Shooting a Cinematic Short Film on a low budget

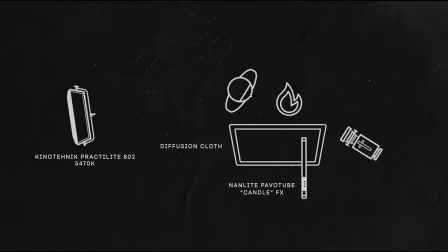(4:05)
So we switched our fill light from the PractiLight to a Nanlite Pavo tube set to candle effect. We set the light up on a stand behind a sheet of diffusion cloth on a C-stand. Now that we had dialed in our fill light with the Nanlite Pavo tube,
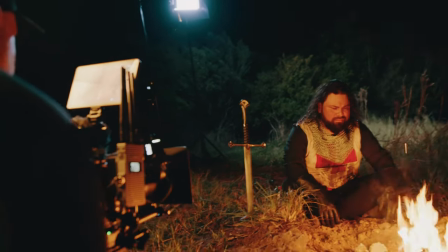(4:19)
we then repurposed the PractiLight to provide a rim light which was going to simulate the moonlight.
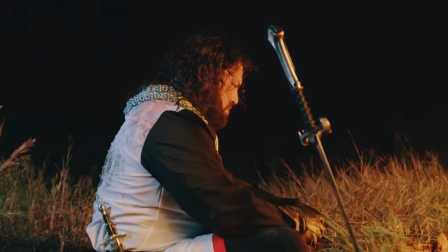(4:25)
We then set it to 5600 Kelvin and added a quarter CTB gel
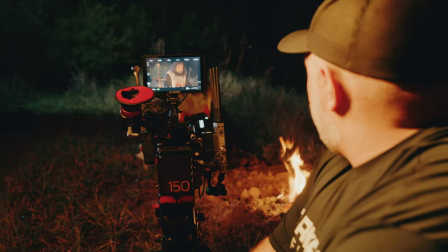(4:29)
which cooled the light off to give us that moonlight look that we were trying to achieve. Now as you can see in the shot,
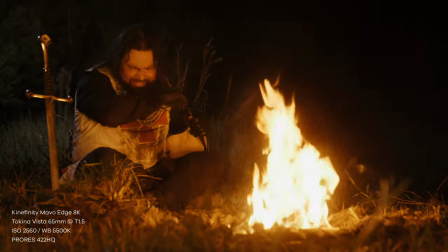(4:36)
the PractiLight with the barn doors gave us a nice controlled backlight that not
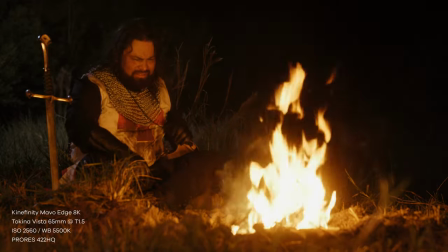(4:40)
only added a nice rim light to our actor but it also lit the mid-ground a little bit. And this gave us some nice separation between our actor and the background.
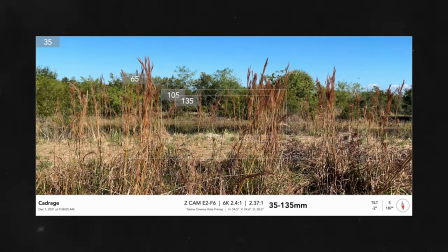(4:49)
Now, as you can see in the scouting shots here, there's actually a pond to camera right. And while it would have been amazing to get some moonlight shining off the lake, we couldn't pull it off without an extremely powerful light.
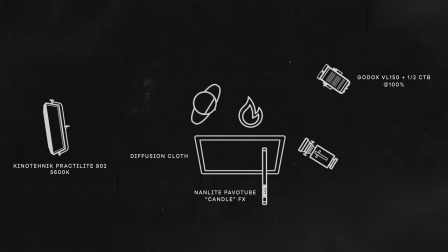(5:00)
We initially tried to light the pond with a Godox VL-150, but even at max output, it just wasn't working.
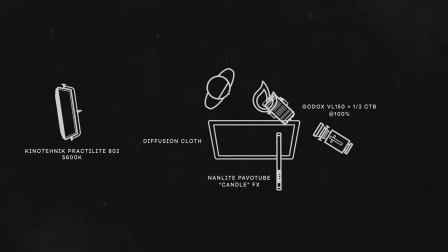(5:06)
So we felt that the background was a little bit too dark, so I had the team put that Godox VL150 with a large softbox, and since the VL150 is a daylight balanced light, we had to add a quarter CTB gel.
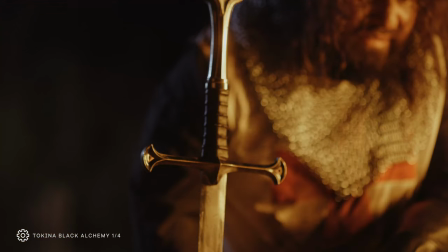(5:19)
And to give all the night shots a little bit of added character and to diffuse some of the flames, I added a Tokina Black Alchemy quarter strength diffusion filter. And I experimented with a few different types of diffusion filters, like the Tokina Soft Res and the Tokina Pearlescent, but I ended up going with the Black Alchemy since it gave the fire a nice halation and also reduced contrast slightly but it wasn't overdone.
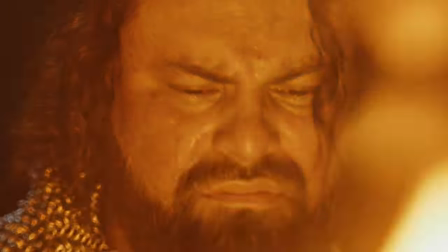(5:43)
So another detail to note is that it took off some of the sharpness off of the chainmail coif as well as the Templar's face.
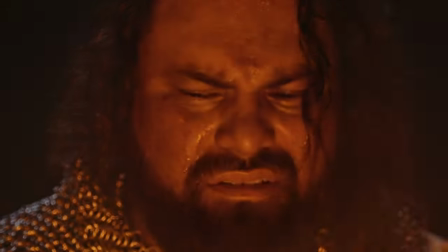(5:49)
So the diffusion filter was just another creative decision that contributed to the final look of the shot.
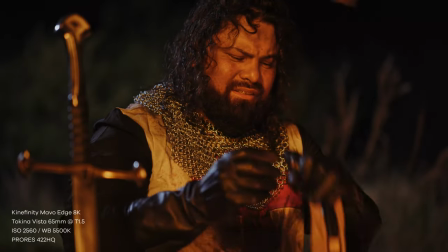(5:55)
Now for the medium shot we were able to use the exact same lighting setup with very minimal adjustments.
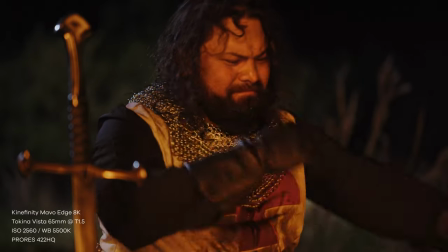(6:01)
We cranked up the PractiLight a bit just to add a little bit more rim light, and to really accentuate that chainmail,
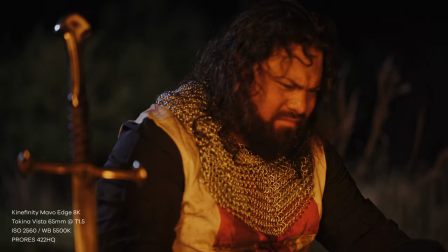(6:06)
which by the way is extremely heavy, so I can't imagine having to wear a full suit of real chainmail.
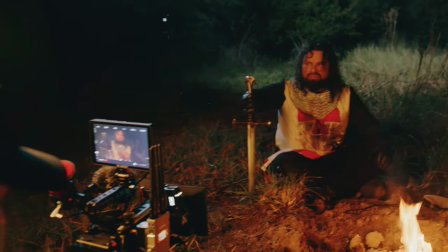(6:12)
This shot here, we switched to the 65mm Vista Prime, which allowed us to safely position the campfire between the actor and the camera.
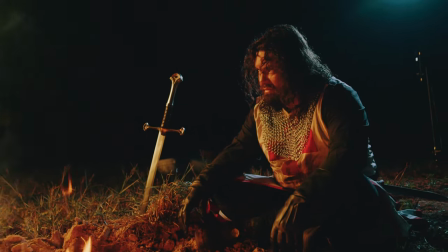(6:21)
Now we were lucky to catch a few embers passing in front of the shot, which I would have ended up adding in VFX later on. So with the wide and medium shots out of the way it was time to shoot the close-ups so we switched to the 135 millimeter vista one
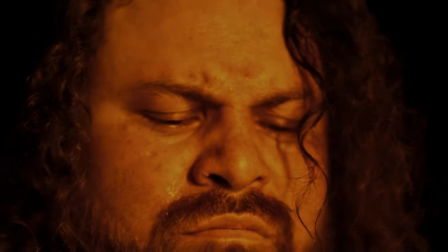(6:35)
of the last shots that we filmed was this ultra close-up of our crusader standing in front of the fire and this takes place right after
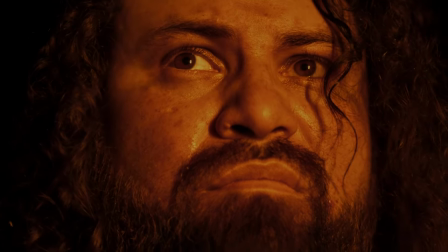(6:42)
he's awakened from his flashback and he's confronted by what
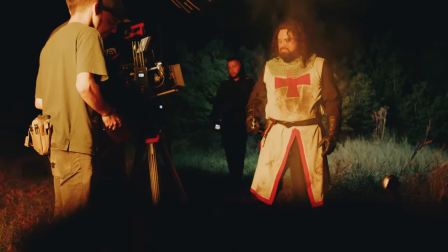(6:47)
he believes is the voice of god or an angel i do want to touch on the
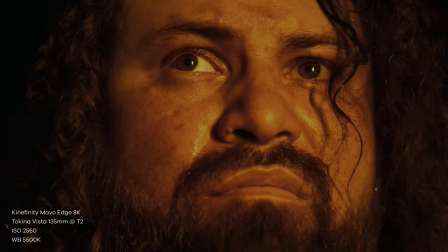(6:51)
lighting here and how we achieve this and we did this by of course using the campfire again and we positioned drawn now to the right or camera left of the flames and we use this to provide our key light just as we did before we're using the natural light to provide
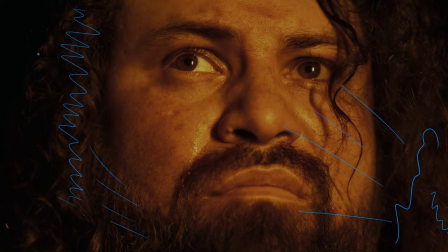(7:08)
our key and we were still getting some fill from the flames over here on the right but it also filled in his beard a little bit but we basically have a ton of really nice contrast in the shot we've got our darks we've got our light dark again, all the way through,
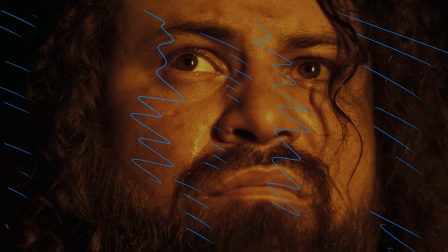(7:24)
got light, and then we finish up with dark. So it's just a really nice, what's called a checkerboard. So we have a nice checkerboard of contrast. And this honestly was my absolute favorite shot in the entire film. And I felt that it just overall really helped to sell his emotion. So with that being said, one important thing I wanna note here is that at this point in the film,
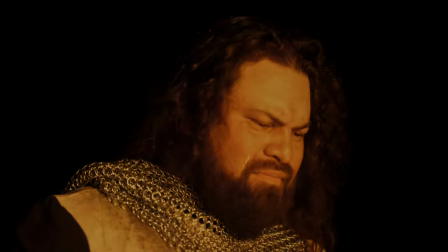(7:45)
the shot has gone from having a mix of warmth from the fire and cool from the moonlight to being almost entirely warm.
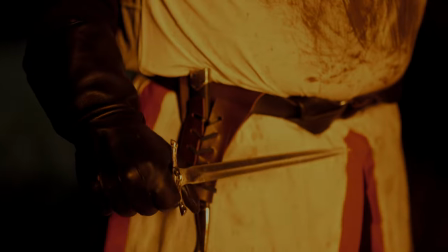(7:53)
Now this lighting decision gave the series of shots a more sinister and violent tone as if the
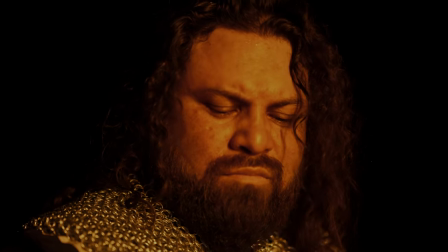(7:58)
character is now face to face with his inner demons and has to pay the consequences for what he's done. So every shot after the flashback sequence has this look.